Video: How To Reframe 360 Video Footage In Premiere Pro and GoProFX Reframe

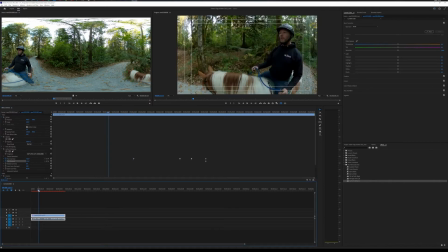So at any point in time in the video, if you said to yourself, well, I'm just going to hit a little keyframe here, I'm going to start my video looking, let's have it just looking forward. Let's see if I got that the right way. And cruise along.
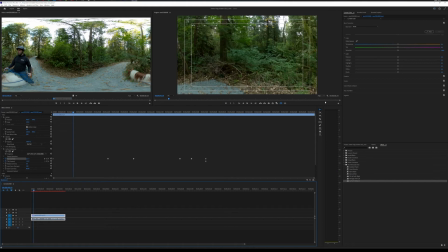And sometimes if you find that it's really working slow, just hit the 1/4 quality playback resolution, and that'll speed things up a little bit. Because it is really big footage. I think it's going to spin all the way around to me.
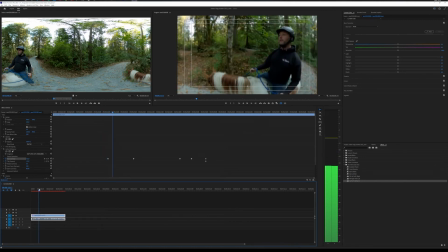And I've got the camera in my hand, actually, now that I remember. And so I'm staying on that 1/3. Then we get to our next keyframes. We stay in the third. And then what I can do is I'm just going to put in one more keyframe here.
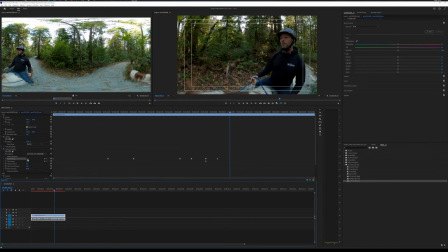Come forward a little bit more. And pan over back forward.
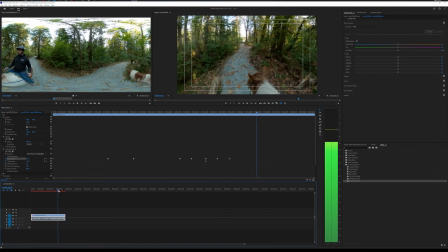And that gives us an idea where we're going. on our trip. And you can essentially just reframe. So here we're actually going to hang a right.
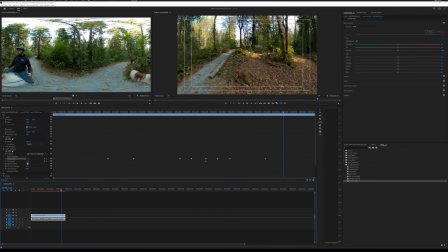So I'm going to put another keyframe in here just to remember where we are. And before we turn right, I really want it to make it over there.
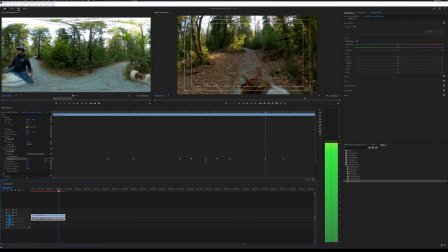So let's just view that back. Just hit play. There we go. And it comes around. And just like that.
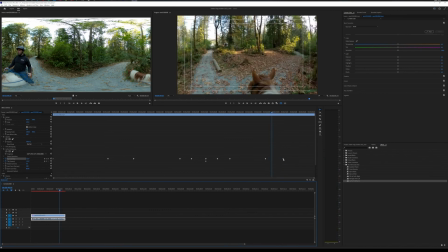And if you find that the stop is a little bit abrupt, we can right-click on this one here and just put ease out.
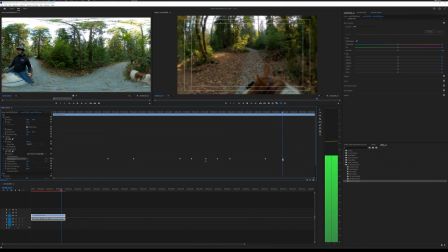So that will have the camera sort of slowly ease, or sorry, hang on, not ease out, ease in, to change that. That'll have the camera slowly ease in. So it just slowly pans in.
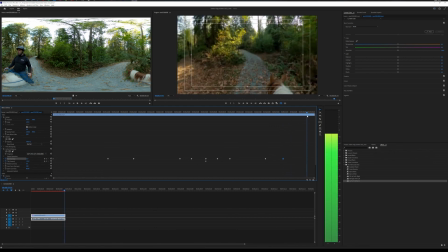So that's exactly what we want to end on. And that would be the end of our clip. Just like that, with the path right pretty much in the middle. So that's how you reframe 360 footage in a nutshell. Hopefully that's helped. And I'll see you guys in the next one.